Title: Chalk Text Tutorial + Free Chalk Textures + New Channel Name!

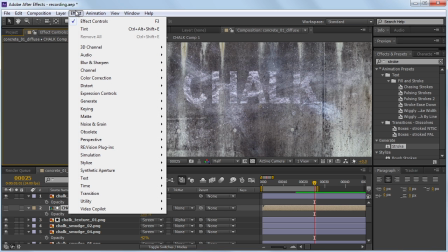then from here you can sort of just start mixing them and making sure one's not sort of overpowering like this one looks a little bit bright compared to the rest of them so
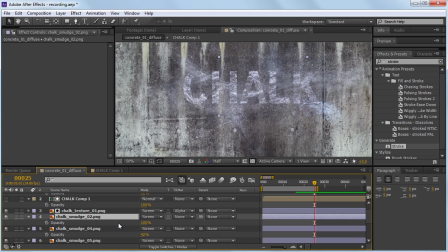if you go to that one and we can either turn it down more just with opacity or use curves and
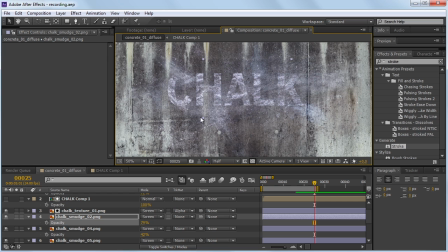sort of adjust it so i think that looks pretty decent looks nice and messy maybe we add a couple more at the top here to sort of blend them together but I think it looks pretty good okay so that was the fun part the next part is a little bit more tedious if
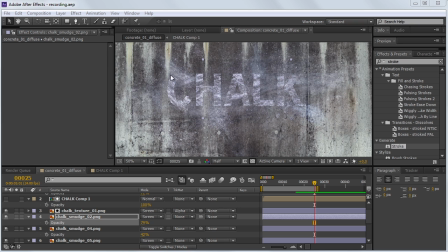you want it to animate so what I did is I manually animated these with a linear wipe to match up with the animation so if we scrub backwards just the text is gonna be wiping on so if we go to like right here we can go to this first chalk texture and we
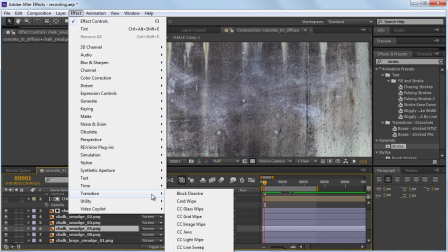can go to effect transition and we can do a linear wipe
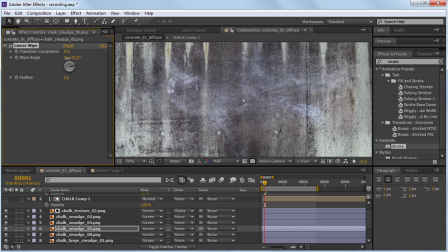and set the direction to negative 90 degrees because we want it to come in from the left to the right then hit the stopwatch hit you and I actually learned this recently if you hit ctrl and use the arrows on the
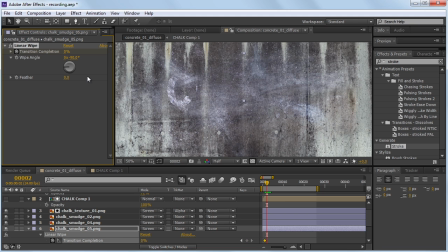keyboard you can go forward a frame I always use the page up and down for some reason I don't like using the page up and down so I've liked this shortcut and go ahead and change it to 100% and
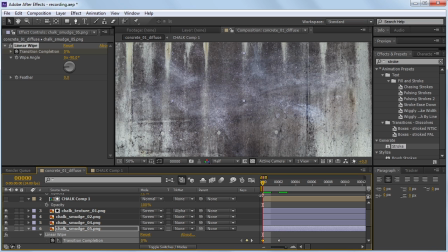maybe even move this keyframe over one actually have this backwards so let's set it to 100% and then 0% and
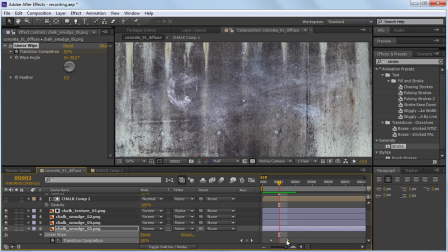it's sort of about finding that sweet spot where it makes sense and what you can do is turn up the feather so the transition is less abrupt
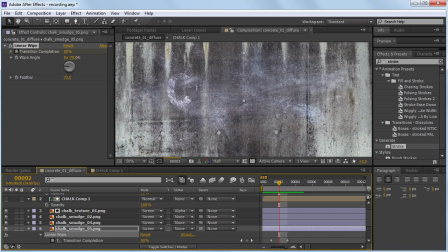and for this one in particular maybe it's better to have the transition pointed something like
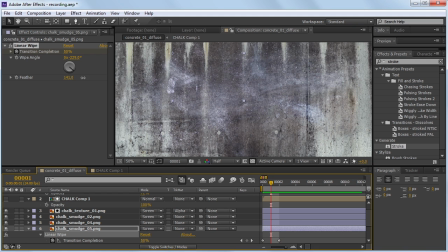that and i think that looks okay maybe play with the feather a little bit and sort of just go through these and animate them on we
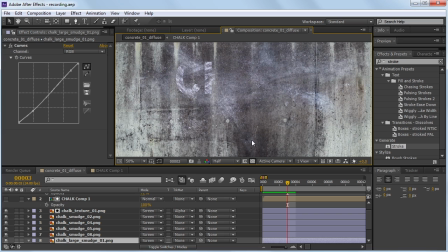can do this back one which is sort of the main large one in the back and we can go to the beginning add
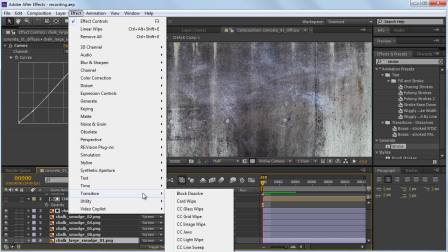the linear wipe change
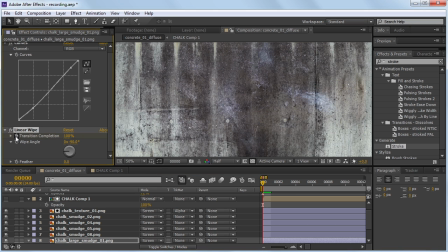the direction change this to 100% so it's off hit you go forward let's go to the end around here and turn that back down to zero and
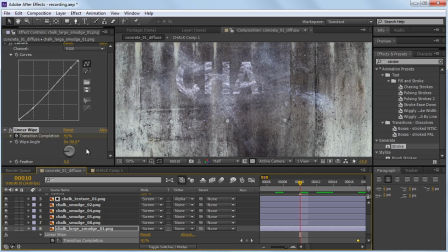let's go somewhere around here and turn up the feather and
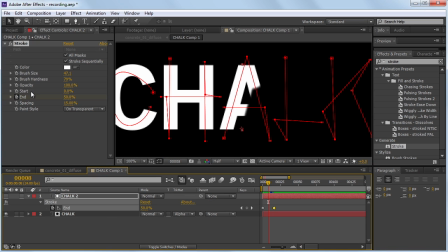actually if we go to the main text we can go to the stroke effect and turn down the brush hardness and that'll make it look a little bit more soft as well on the text
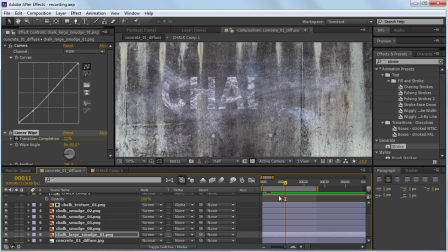and I'm going to go ahead and just animate a few more of these okay